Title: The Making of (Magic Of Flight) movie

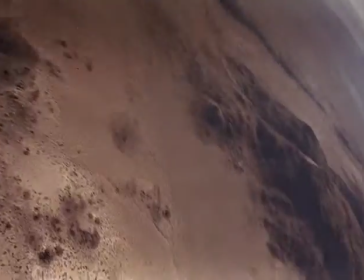999s The first thing that happens is what's called gray out, where you start losing your color vision.
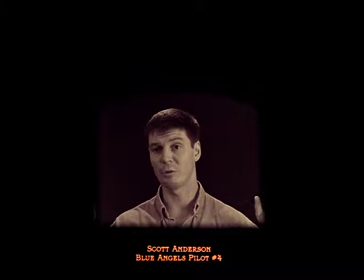1004s Then you experience what's called tunnel vision, and your periphery will start to close in, and the things on the edge will become black,
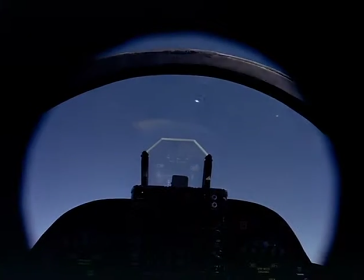1010s and it starts closing in until basically you're looking through a soda straw.
Unfortunately, we weren't able to put the camera, the big IMAX camera,
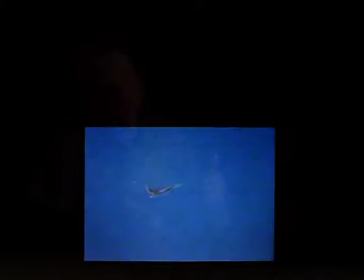1019s
in a cockpit and take a full aircraft into an out-of-control spin because it'd just be way, way too dangerous.
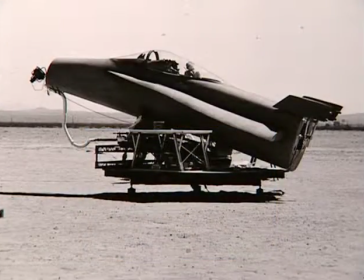1027s
We built this cockpit on a turntable, put vibration in it, and I think it's fairly effective.
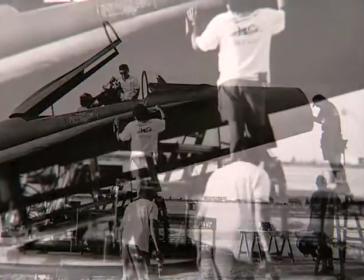1034s
It does give the audience the sensation of what a pilot goes through during this training procedure.
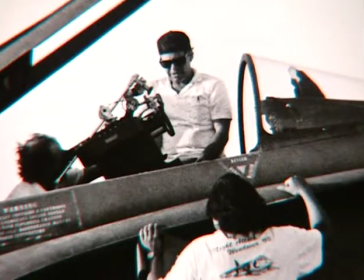1040s
We were able to, with lights and reflectors, create a sense that this thing was actually spinning around at a pretty high rate of speed.
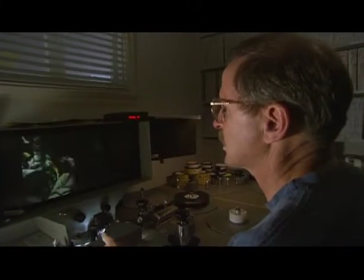1052s
So you'll notice, for instance, in a shot like this, you'll see shadow moving across him, and that's how that's done.
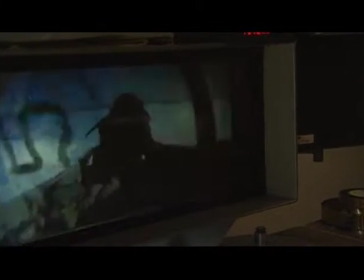1059s
You see the shadow moving across his face. That's what gives you the sensation, as the sun spins behind his head,
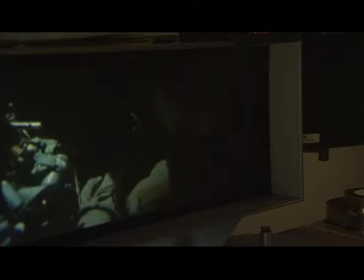1066s
gives you the sensation that this really is a plane in a spin, when in fact it's a guy who's safely on the ground.
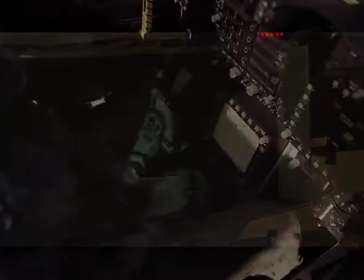1071s
The pilot that we had was terrific.
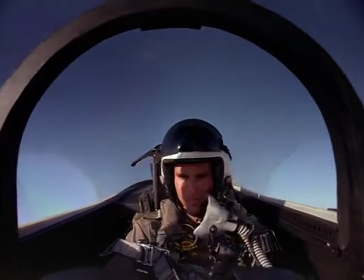1074s
He really did a great job for us in simulating what he would be going through during a flat spin recovery, and it's an exciting sequence.
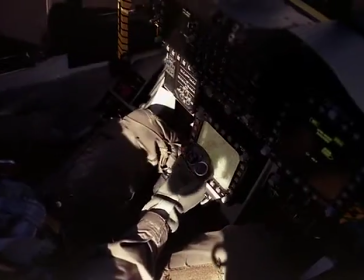1083s Recovered? Roger that. Heading home.
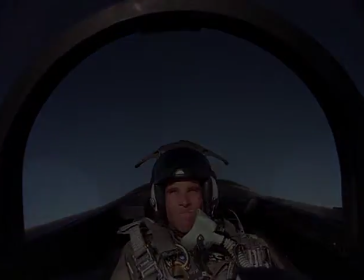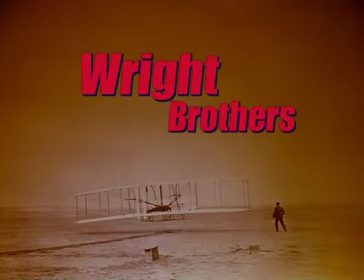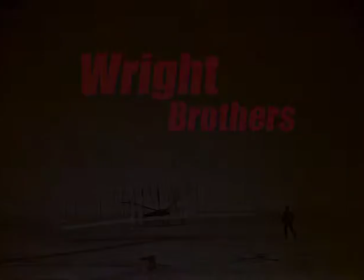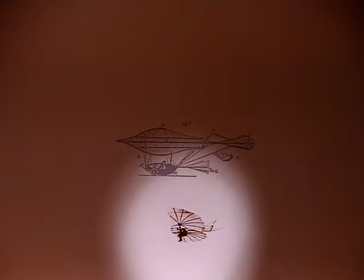1102s In the late 1800s, Otto Lilienthal of Germany flew the world's first successful hang glider,
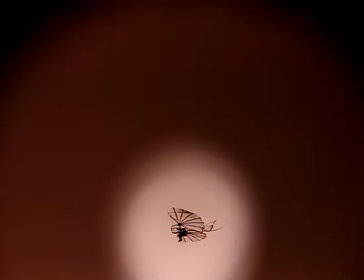1108s but it suffered from a control problem that would cost him his life.
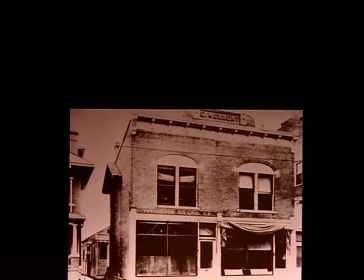1116s It was Wilbur and Orville Wright, two bicycle makers from Dayton, Ohio, who took a new approach to the problem.
In the case of the Wright brothers, there wasn't really archival footage of their famous flight or any of the time leading up to that. But the human story there was something that everyone could identify with in some way or another.
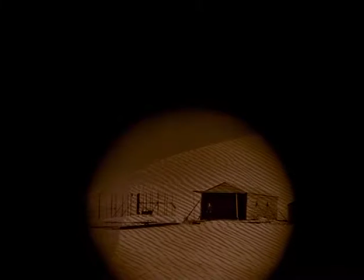1137s One of the fellows who was there that morning
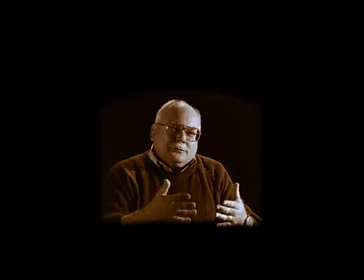1143s described how the two of them, Orville and Wilbur,
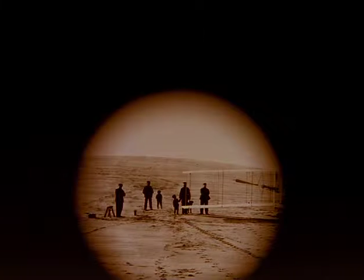1147s sort of walked off by themselves as they were getting ready to go and talked to one another and shook hands just privately, the two of them.
You're actually feeling through the story of Tom Crouch and his words that you're
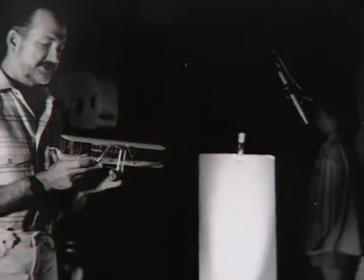1161s
jumping back in time to 1903 when the Wright brothers took off for the first time.
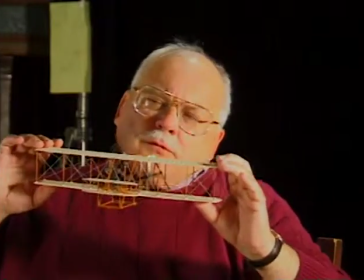1168s Then you can do your descriptions. With the IMAX camera, can I move a little bit toward it that way or not?
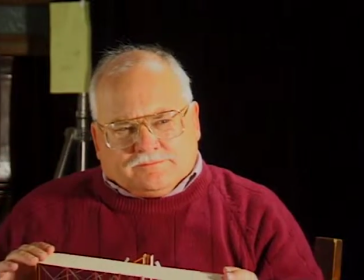1175s Okay. It'll roll out of focus a bit. All right. As that happens.
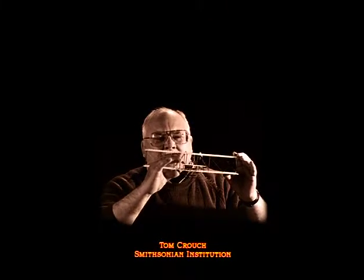1180s And you turn it on its side to make it an elevator, and it controls pitch. It wasn't too difficult.
Using the lenses that we use in the IMAX camera, in order to be able to make some sort of a move, to zoom in, to pan across,
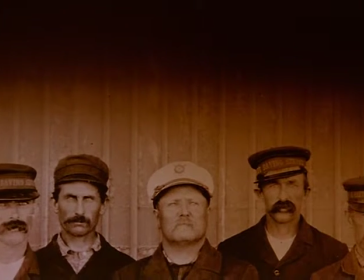1194s
you needed a photograph that was large enough so that you wouldn't pan off and to create some interest rather than just looking at a static still photograph. Everything is on a large scale. We couldn't just photograph prints of it that were 8 by 10 or 11 by 14. We had to make posters that were 10 by 15 feet.
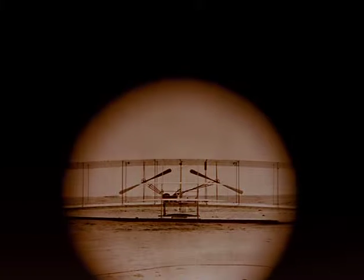1215s Orville was chosen to pilot this flight. After he climbed in, they turned over the propellers, and off she went.
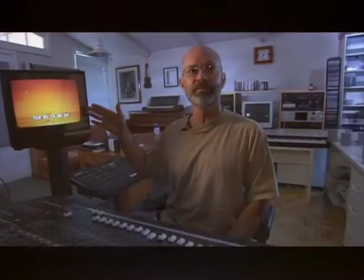1224s
Okay, so we're basically trying to accentuate the feeling that might have taken place the day the Wright brothers finally had success.
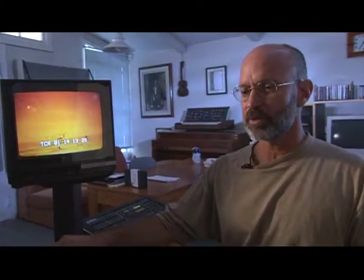1233s
And so we have this nice, beautiful, large orchestral horns.
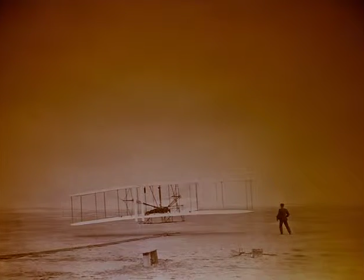1239s
There's a feeling of victory that's growing here.
We're capable of sustained flight.